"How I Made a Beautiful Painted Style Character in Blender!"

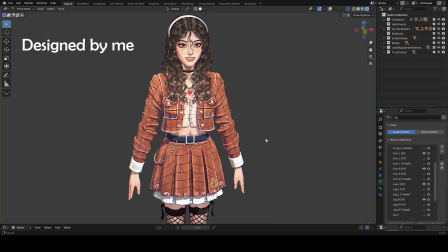[0:00]
Hey, what's up guys? I spent some time recently designing, modeling, texturing, and shading this new painted style character.
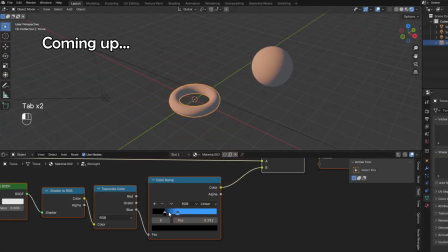[0:06]
Throughout this video, I'll show you what my process was like, and I also even added a quick little bonus tutorial at the end talking about a simple lighting setup.
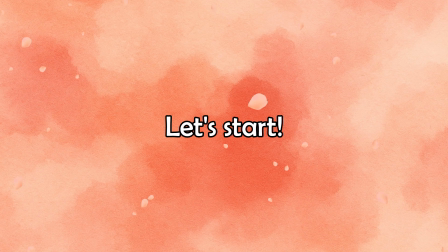[0:12]
So without further ado, now let's start, and I hope this video inspires you. But first, before we go into making the character, we first need to start out with ideation, as there's infinite possibilities of what could be created here.
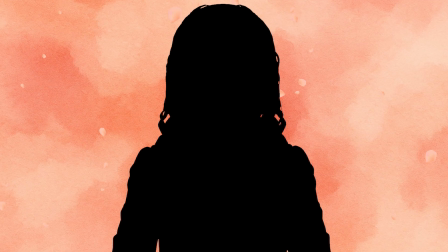[0:24]
For my characters, I first always like to figure out what my face and hair will be like, as these are the most important parts of the character when starting out.
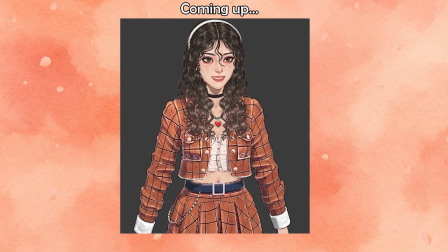[0:31]
For the hair, I decided I wanted it to be a curly hairstyle because I had been wanting to do something like that for a while.
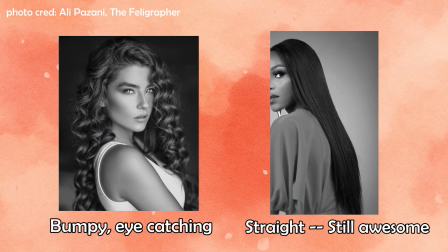[0:37]
If you compare curly hair to regular straight hair in grayscale, you'll notice the pattern of light on it is just very bumpy and appealing to the eye visually, which is why I thought it would be fun. Now for the face, I just wanted something pretty and chill, so I gathered some references of faces I liked and wanted to take inspiration from. And with that, now it's actually time to make the face and the hair.
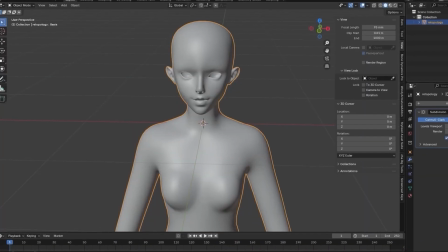[0:59]
So, as usual, I'm starting out with a base mesh I modeled previously to save some time.
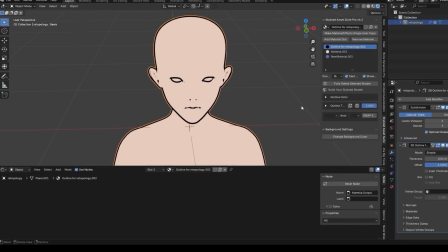[1:03]
I gave it a beige base color, and I added an outline to the model as well because it helps me to see the contours a bit easier.
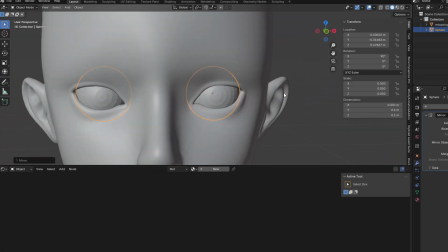[1:09]
I added in an eye using a sphere and put it into the eye socket, and modeled the top of her mouth as well as the teeth, as I wanted her to have a nice smile.
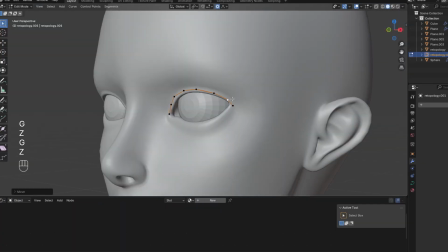[1:19]
I also then created an eyelash above the eye, and these are just the main parts of the face that I like to block out first.
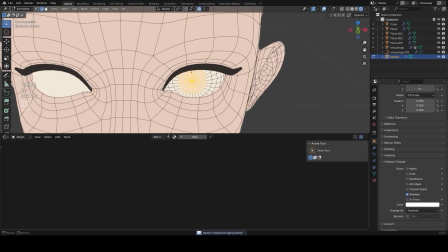[1:26]
Now, I'm going to keep the eyes a white color slightly tinted to beige, and keep the center of the eye a dark black to start out with. Now look guys, what we have here is the ugly stage where things don't look that good yet, but it's always important to push through phases like this.
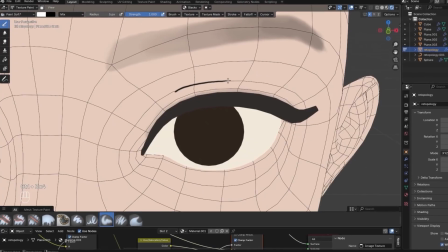[1:40]
So let's continue. I then blocked out the eyebrows, drew in a crease above the eye area as well, and added in some small strands to the brow area.
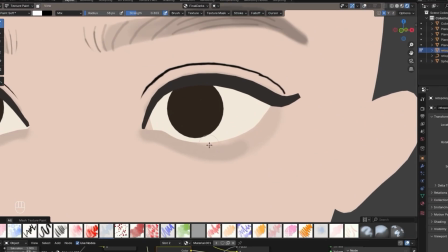[1:47]
I darkened around the eye area because it's another very important landmark, and started laying in some redness for the lips as well.
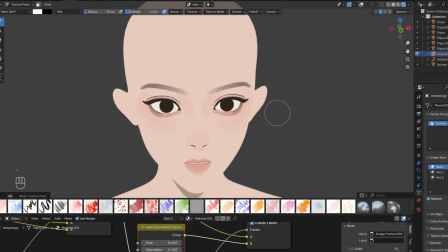[1:53]
So as you can see, I'm just starting off light overall and then making things harsher as I go. Right now, I'm just trying to define the general shape of things.
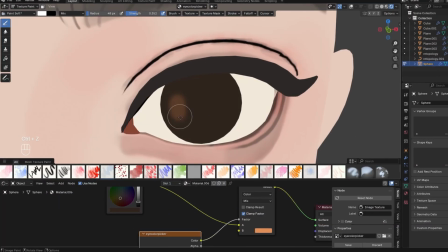[2:01]
I then colorized the eye as well, making sure that the bottom was brighter than the top.
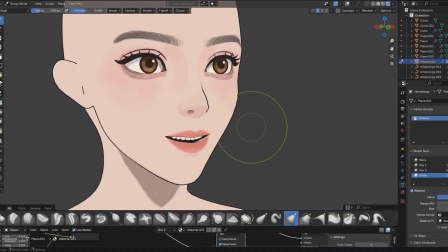[2:07]
I then decided to change her expression to be a smile, just to make it a little more interesting than what I normally do with regular blank expressions,
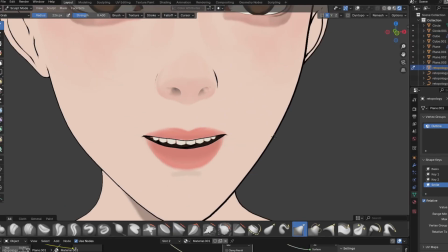[2:15]
and as a result of that, I had to move the teeth around quite a lot until it started to look better.
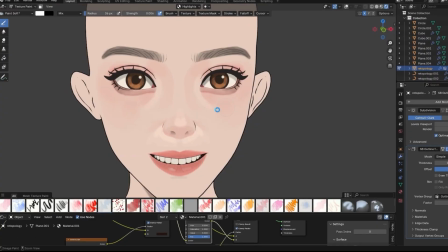[2:19]
I then added some highlights to the face in a variety of locations, like around the inner eyes,
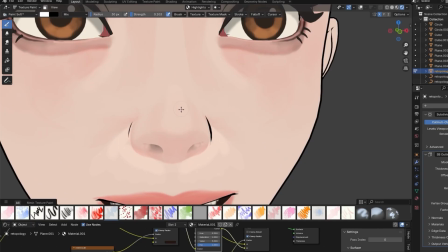[2:24]
the nose area, on top of the nose as well, and from there I just did some more slight detailing to finish it out for now.
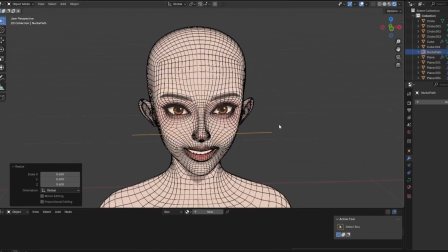[2:30]
Okay, now it's time to add the hair. I'm going to start out by adding in a path curve as well as a Bezier circle, which I then like to turn into a diamond shape.
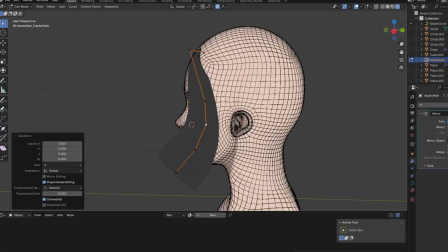[2:38]
From there, I just had the path curve use that circle, and then I started blocking out the hair itself.
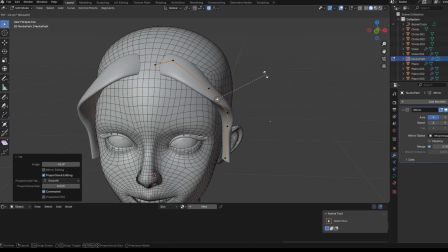[2:43]
Curly hairstyles are a bit harder than regular ones for obvious reasons.
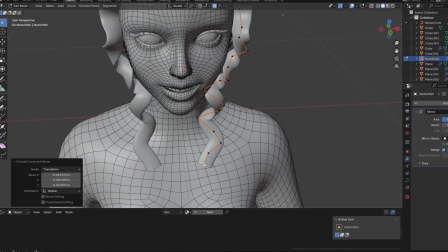[2:47]
You can see me here really trying to make sure I tilt the hair curve points a lot, so that we get that nice curly look on the hair.
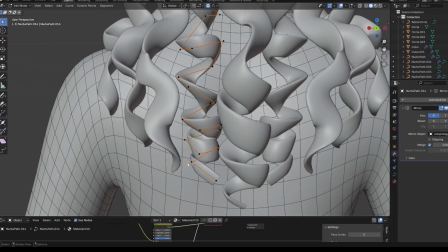[2:53]
Moreover, at the ends of the hair, sometimes I made it even extra curvy, like these ones, which meant I just had to extrude a bunch of points going in a loop, which was pretty fun. Okay, so now we have our hairstyle thus far, but we're not even close to being done yet.
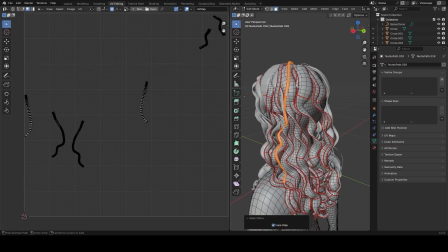[3:06]
We now have to texture our hair like we did for the face, which first involved a bunch of unwrapping of course, but that's boring, so let's just move forward to the texturing part.
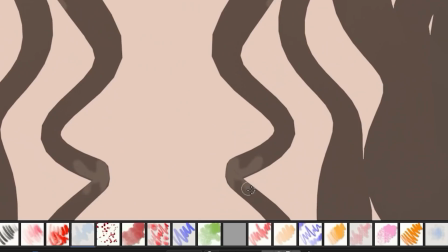[3:13]
So mainly for the hair, I started out by just texture painting in streaks frequently throughout the model.
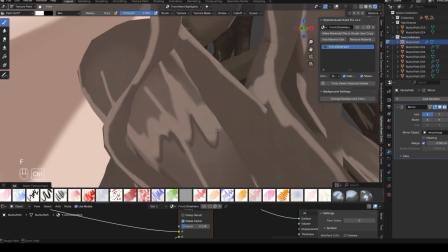[3:17]
I did this because if you actually look at curly hair, the lighting on the strands oscillates from bright,
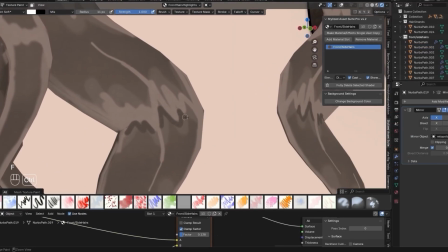[3:22]
dark, bright, dark, so I was just trying to emulate that reality within the art that I was making.
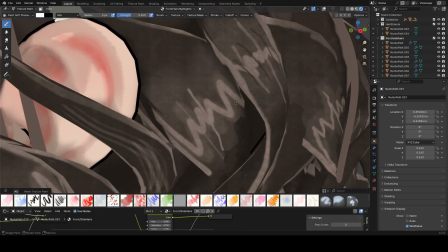Okay, so now with the base of our face as well as the hair done, we can now move on to blocking out the clothing.
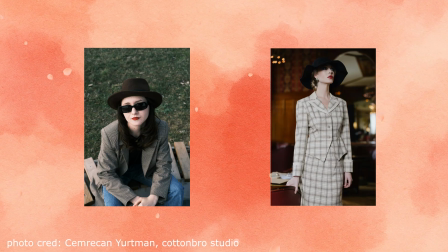[3:37]
But before we do that, let's talk about the idea behind the design. As an elegant character, I wanted her to wear some sort of jacket or blazer, so I picked one of those.
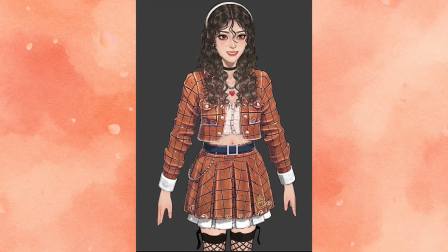[3:46]
I made sure it had a collar to help it look more detailed and formal, and had the ends of the sleeves be white, to balance against the sea of orange, which would be the main color of her clothing.
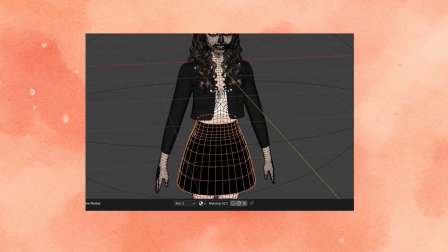[3:54]
I wanted there to be a skirt as well, but made sure to give it some type of pleating so that it wouldn't look plain and boring.
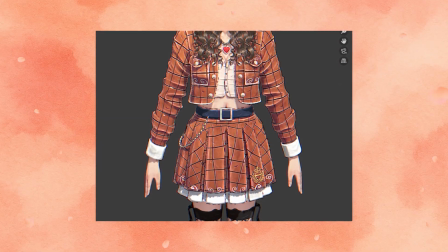[3:59]
And of course, a belt in the center to give it a nice shine. For the boots and leggings,
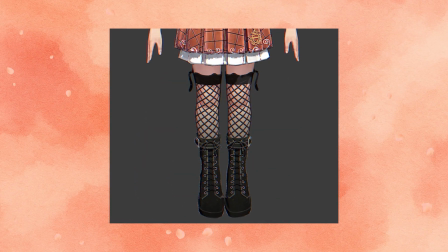[4:04]
I initially was just going to make them really tall boots, but decided instead to do shorter boots with leggings,
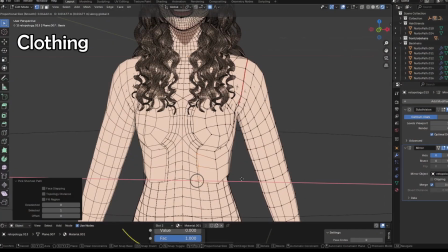[4:09]
which I thought looked nicer. Now, let's actually make the clothing. So, for the jacket, I didn't go too crazy and just made it hug the body so it would be easy to work with.
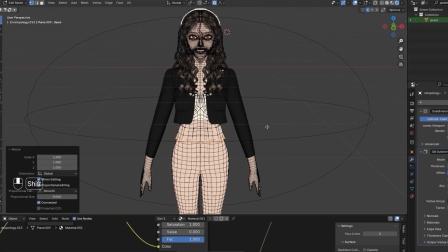[4:18]
I made a collar for it as well by extruding the top out, and after that was done, I made a simple base model for her dress and for now set it to black.
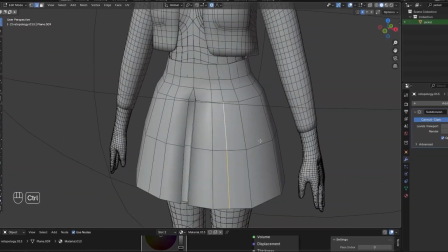[4:25]
The next step was to make it more detailed and pleated, I think that's the word, and so I did this by beveling out a lot of edge loops on it to make it look more intriguing.
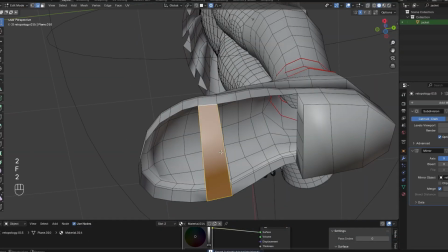[4:38]
Now one last thing to block out was the shoes, so I just blocked them out really quickly, and even added in some laces, just like this.
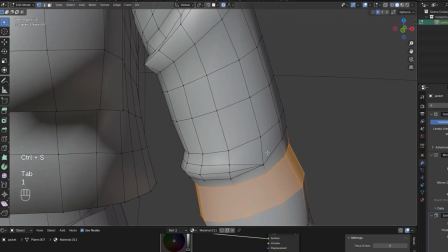[4:47]
Around this point, the jacket was looking really stiff and not lively enough,
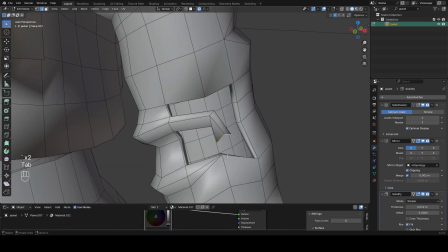[4:50]
so I decided to spruce up its life a bit by adding in some much nicer folds full of character and all of that great stuff.
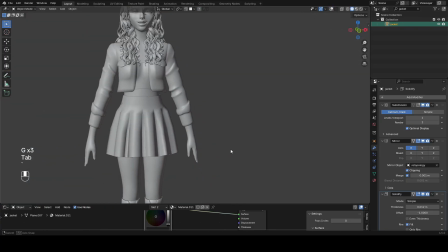[4:56]
For me, I personally always like to make my clothing folds by beveling out edges and puffing them, which is just most intuitive.
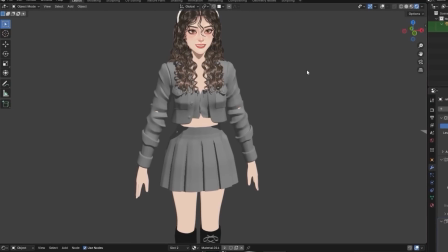[5:02]
And eventually, after some fighting, I had a base model done for my clothing, which will be good for now.
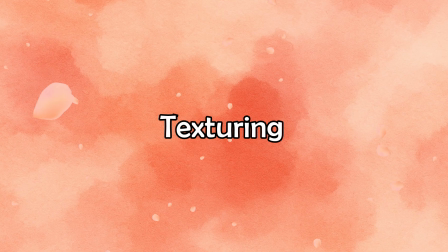[5:07]
Now, it's time to texture the clothing.
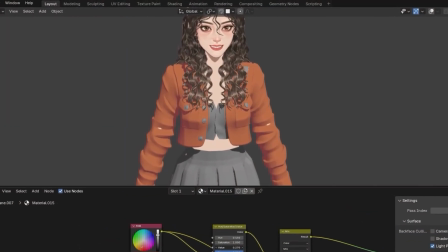[5:09]
So to start things out, I literally just gave it an orange tint overall and set the shadows to be purplish, which I know from experience tends to look nice.
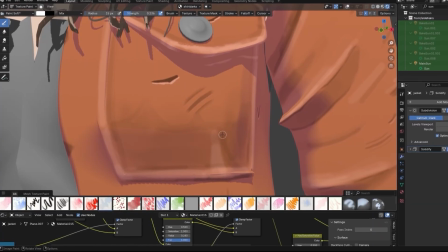[5:16]
And after that, I went ahead and started drawing in detail onto the clothing. The point here is to make it look richer by adding in detail and additional folds and that sort of stuff.
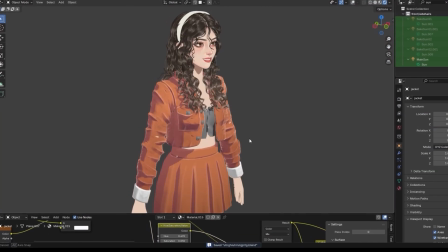[5:25]
Okay, so now with some basic texturing done for our jacket, I wanted to now do the same thing for our skirt.
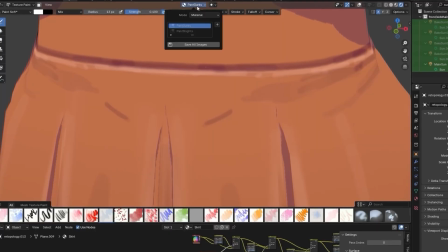[5:31]
So to the best of my ability, I continued drawing in detail, and all that you're seeing now is what I like to call my initial detailing phase. And after done with this, I rest my eyes for a bit and come back to it later so that, you know, if you just look at it for a really long period of time, you'll get kind of numb to it. But if you wait and then come back later, you'll be able to see it freshly and able to make more changes and have a better idea of how to improve it more.
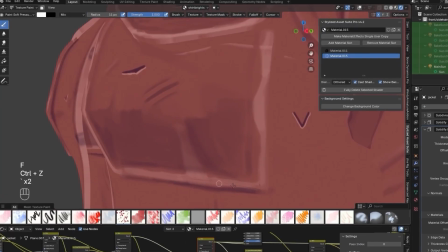[5:51]
So after some time looking away from it, I got back to work and just continued refining things even more.
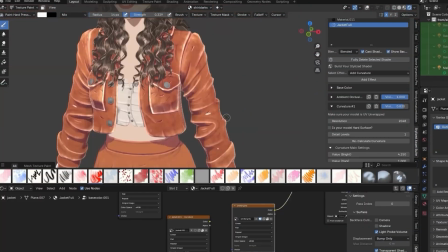[5:56]
And I also played around by making it look more textured, which I think helped a bit.
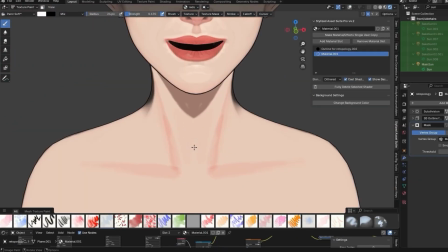[6:00]
I also decided to detail in the neck and clavicle area a bit more here, or at least block it out for the time being, so that it blended better with the rest of the skin.
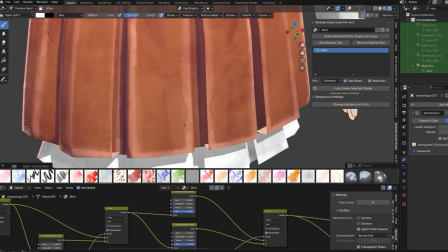[6:08]
And after that, I just worked on adding a few more details to the skirt.
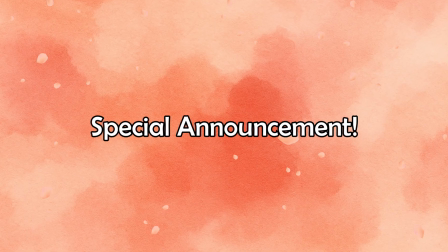[6:15]
Okay guys, so before we go any further, I have something really important to say, which is that the creation of this character is soon going to be added as a full guided course on my masterclass.
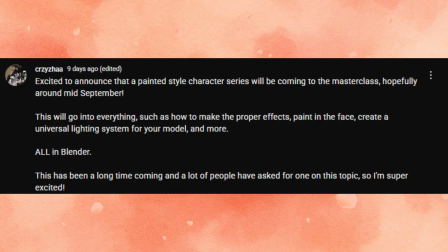[6:24]
So if you want an in-depth tutorial for making painted style characters like this, it will all hopefully be there soon.
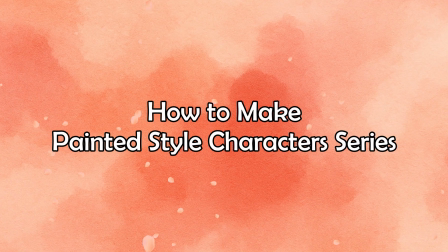[6:30]
If you're watching this in the future, it's probably already been released, so check it out. If you don't know what my masterclass is, you can check it out on ukorose.io.
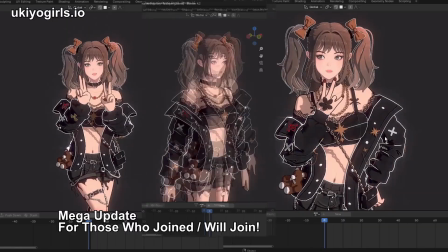[6:37]
It teaches you my full process for making things like environment scenes, characters, assets, beautiful scenes, all in Blender.
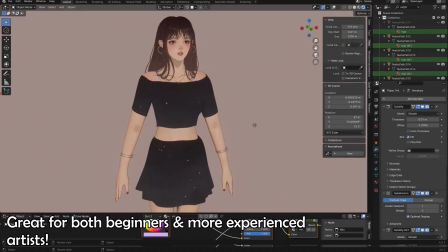[6:44]
And it's also an awesome community.
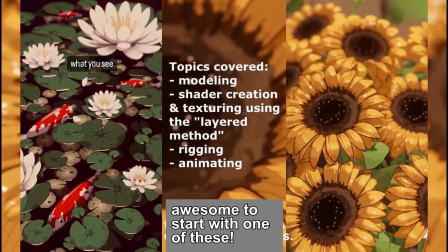[6:46]
We don't only talk about making stuff in Blender, but we also talk about the design and observation skills that are really important, because just knowing how to press the buttons isn't enough.
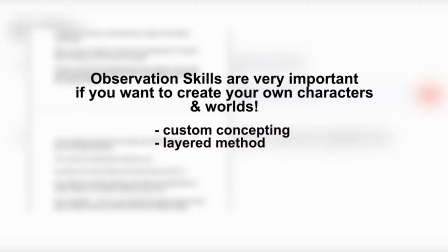[6:54]
You also have to know about how to design things properly and all of that. So you can check it out in the description, and let's get back to the video now. Alright, now one of my favorite things to add on my clothing are patterns.
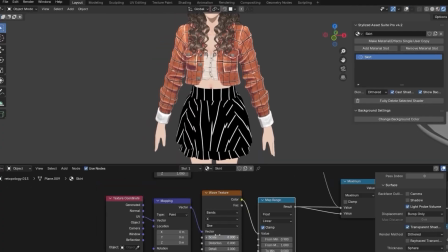[7:05]
So what I decided to do was play around with some wave textures, and with this I was able to make a cool checkered pattern for her clothing.
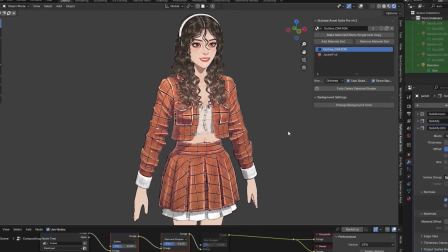[7:11]
Okay, we now have the base of everything done, so I decided it was now time for accessories.
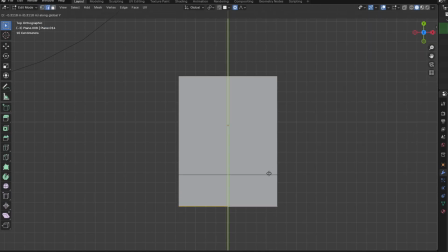[7:16]
On a lot of designs for this type of jacket, I saw emblems and badges, so I made my own one on here,
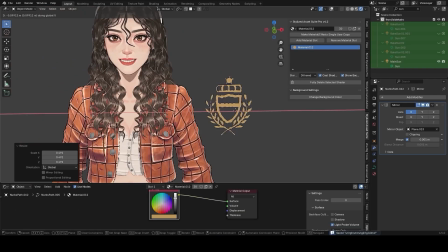[7:21]
and while I initially wanted it to be on her shirt, you'll later see me put it on her skirt instead.
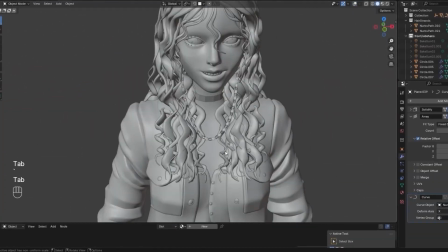[7:25]
I also modeled a chain and positioned that around her neck and created a heart that I could then use for this necklace.
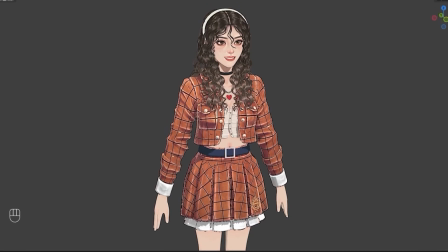[7:35]
From here on out, there were other loose ends I had to tie up, such as the hands, which I blocked out at this point.
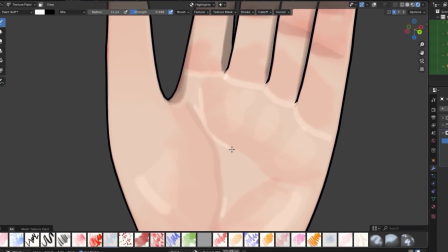[7:40]
Now of course I gave a lot more attention to the face while making this model, so I'm still working more on the hands currently as I speak.
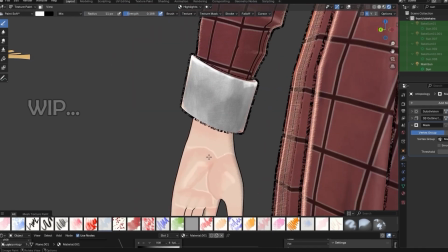[7:46]
But you'll see here, overall it's a similar process of outlining the forms.
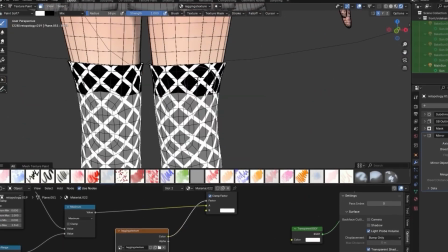[7:52]
For her legs, I decided to give her leggings, so I did that as well by using patterns once again, wave textures, but made sure to keep the top of it opaque. Okay, so now this was the point in making the work of having everything blocked out, but still not done.
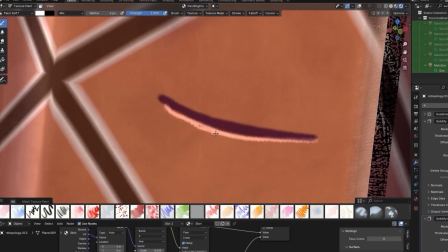[8:05]
So I just tried multiple other things to add more details to it.